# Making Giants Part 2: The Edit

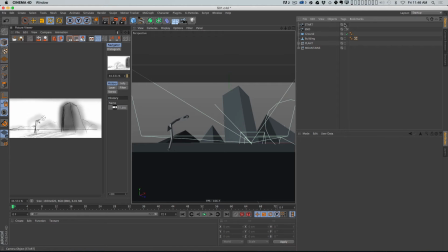16:41 And so that's the start, that's the end, okay? And I'm going to just hit the top little traffic light on both of those so I don't see them in the comp anymore. Now I'm going to add another camera. Actually, I could just copy one of these, turn this one on, and we're going to call this camera 01.
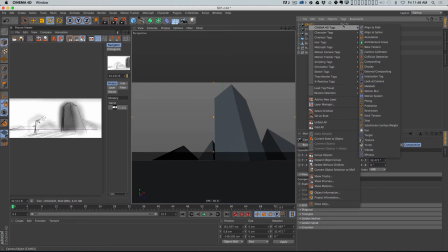17:01 Now on camera 01, I am going to right click and I am going to add a motion camera morph tag. What this tag does, it lets you create two or more cameras and then morph between them. And it's a really easy way of, having complex camera moves.
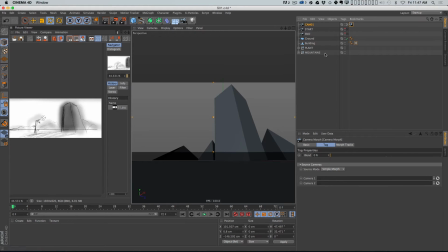17:21 So all I need to do now is go into my camera morph tag, drag the start camera into camera 1 and the end camera into camera 2. And now if I animate this blend, it will animate between them. All right. And you'll see in a minute why this is really, really amazingly useful.
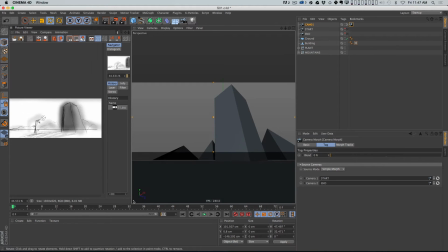17:39 All right. So first thing I need to do is add some more frames to this animation. I'm just going to make it 250 frames. I don't know how fast this needs to be yet, but let's go into animation mode, into animation layout.
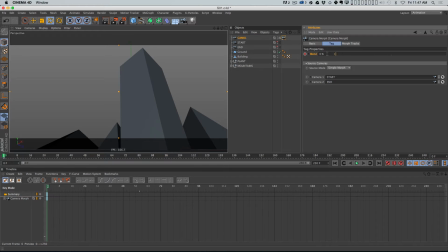17:50 So I'm going to start by putting a keyframe on the blend, 0%, and then I'm going to go forward, 96 frames. We'll go to 100. Cool.
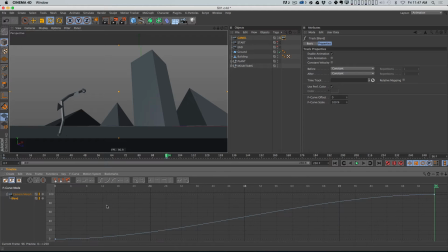18:00 So by default, Cinema 4D gives you an easy ease, in After Effects terms, an easy ease curve, right? So it eases out, it eases in. And so, for a lot of things, that's kind of what you want.
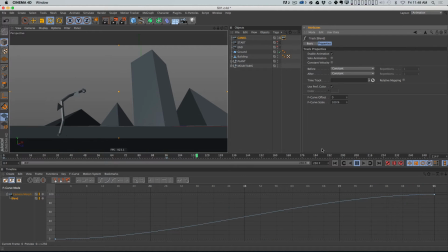18:15 For camera moves, it's generally not what you want, okay? So if we cut to this shot, right? And then the camera starts moving, it's going to feel a little weird.
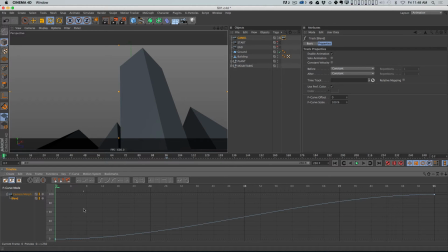18:25 I don't want it to, to feel like we cut to the camera and then the camera starts moving. It feels better when we cut and the camera's already moving. So I'm going to take this Bezier handle here and just line it up like this. So what that's doing is it's telling Cinema 4D that on frame 0, this thing is already moving.
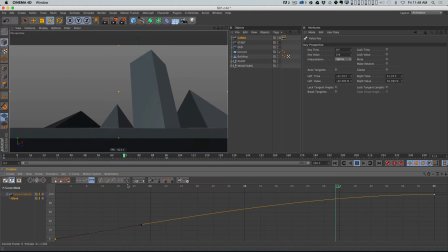18:45 All right? So it'll work much better as a cut, and then it eases into that final position, okay? So you could actually manipulate this curve, but there's even a better way to do it. I'm going to just go into my keyframe mode here and select all the blend keyframes, and I'm going to set them to linear, all right?
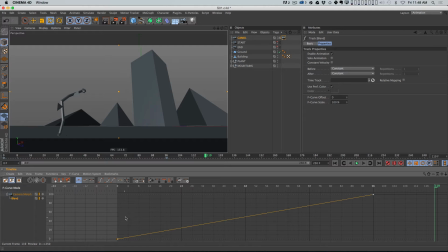19:04 Option L is the hotkey for that, by the way. So if we look at our curve now, it's a linear curve, which is going to feel weird. Watch the end of this move. It's just going to stop suddenly. It feels bad, right? It doesn't ease. But that's okay because in the camera morph tool,
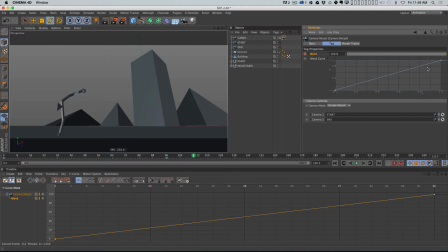19:22 there's this little arrow under blend that you can open up, and then you can actually manipulate this curve. And this curve can actually control, basically the interpolation and the easing between the two cameras. And this is a little bit easier to access, okay?
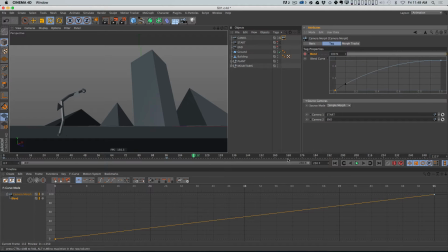19:41 So, and it doesn't clutter up this with extra keyframes if you wanted to put like another frame here and do it like this, right? Or typically maybe what you do is you would put another point here so you could have a much harder ease if you wanted that, right? Let's just see what that looks like, but it's gonna, it's kind of neat.
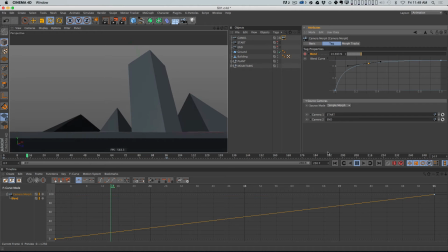19:59 Actually, it kind of like makes it like the camera's jumping back and then it slowly settles. It's kind of a nice little, and actually, I don't know, I was kind of doing this as a joke, but now I kind of like it because, right, this is the first shot of the film.
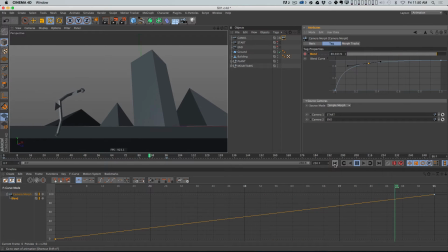20:17 So maybe like, we start on black and then there's like a big, like a drum hit or something. And this is the first thing, boom, right? And there's a few seconds before you end up seeing that plant, right? Like you're looking at the building and then the plant comes into view. Man, happy accidents, people.
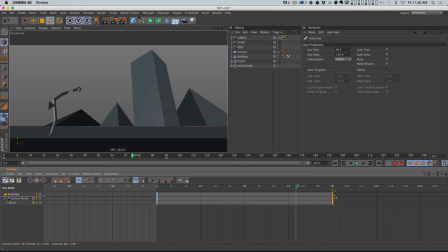20:36 So looking at this, I want this shot to take a little bit longer, I think, okay? And really, I want a more of a pause before we see this plant.
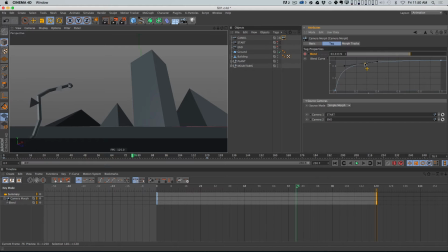20:47 So let me just come in here and actually scooch this back a little more, just so that the ease on this, basically like this ending part, this ease here takes a little bit longer. Okay, and then let's take a look at that.
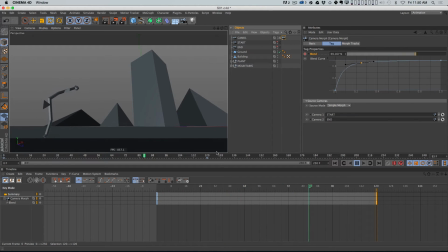21:01 So we've got that cool kind of jump back move, and then we see the plant. That's really interesting. Yeah, I like that. I do like that. And because we made this kind of to scale, you can see that by the time this is in the frame,
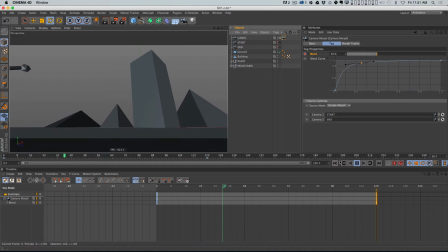21:17 these things are barely moving because they're really far away, right? And it really adds to the scale of the thing. Great. All right, so this is working pretty well so far. So I like that as our first shot, okay? Now, once the camera comes to a stop, I don't really want it to come to a complete stop.
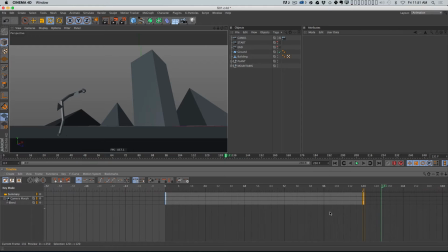21:34 And remember, I don't know how long we're going to sit on this shot. So, what I want to do is basically keep that camera moving just a little bit. And so this is why using this camera morph tag is awesome, because all I have to do now is animate the end camera drifting backwards a little bit. So let me look through the ending camera, and you can see the ending camera is not moving at all.
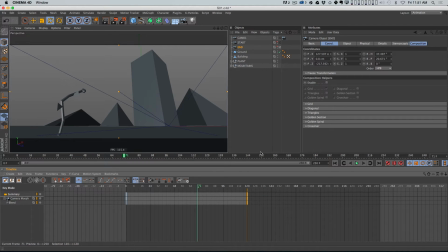21:54 But what I could do is maybe come somewhere in the middle here, and I'm going to put keyframes on X and Z for that camera. And I'm going to go somewhere here, and I'm just going to slowly, I'm just going to have it drift backwards, okay?
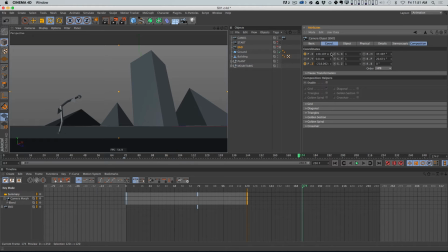22:08 And I'm just going to kind of eyeball where it's going to go. Okay, and put keyframes there. And so you can see that it's just drifting backwards a little bit, okay? And it's probably drifting a little bit too much kind of sideways, so I want to push it back this way.
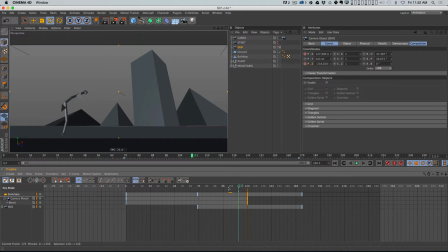22:29 Cool. There we go. All right. Then what I want to do is go into my position curves, right, for that end camera, and I want to make sure that they make sense.
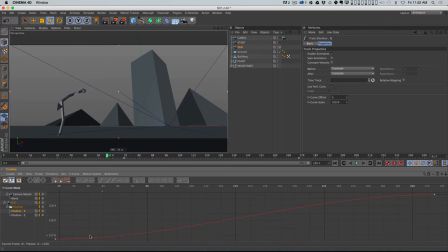22:44 So I want them to ease in because I do want that move to kind of be blended. Like there's two camera moves happening now. There's the one caused by this morph tag, and now there's actually keyframes on the ending camera. And I want those keyframes to blend into the morph motion, but I don't want them to ever stop.
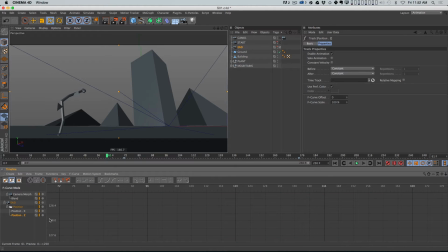23:01 So I'm just going to bend that down like this. I'm going to do the same thing on Z. There we go. All right, so now if I look through the morph camera,
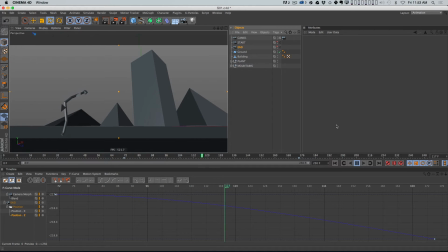23:14 it's going to morph back to this camera, and then it's going to keep drifting very slowly all the way to the end, okay,
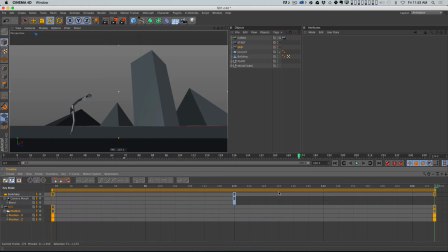23:22 or all the way until this last keyframe, which is at 174. So let's actually just move that back to like 192, and we'll make 192 the last frame of this. All right, and let's just do a quick preview of that.
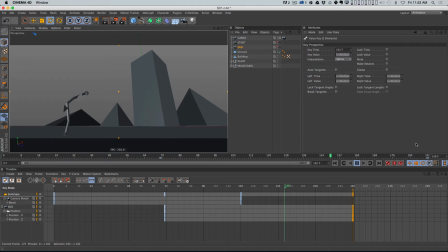23:38 Cool, and I'm trying to like hear the music in my head and maybe the voiceover starting. Now, one thing I'm not loving is as this thing drifts, this composition's starting to get a little unbalanced, and I think we might need to make sure
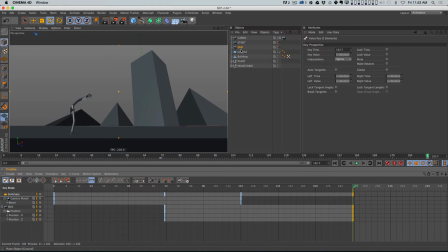24:00 we might need to have that drift a little bit.
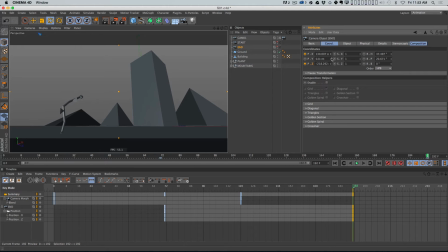24:07 We might have to cheat it a little bit, right? It's getting pretty empty over here. And now there is going to be probably another mountain over there, and that might help it, but we could also do this. We could go to this keyframe and put a position. I'm on the ending camera right now. I'll put a position on the heading rotation,
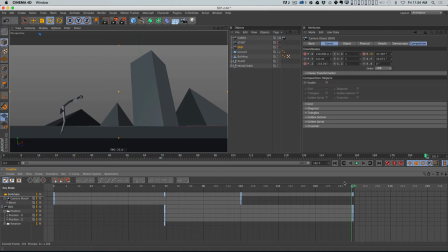24:26 and then we'll go here, and we'll just turn that camera just a little bit, just like that, just to rebalance that shot a little bit.
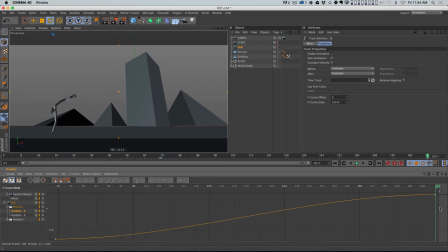24:36 And now because I changed some things, I just need to make sure my animation curves are still doing what I want, and they're not, of course. Let me go like this, and we'll look at the rotation too. All right, and let's see what that looks like. Cool.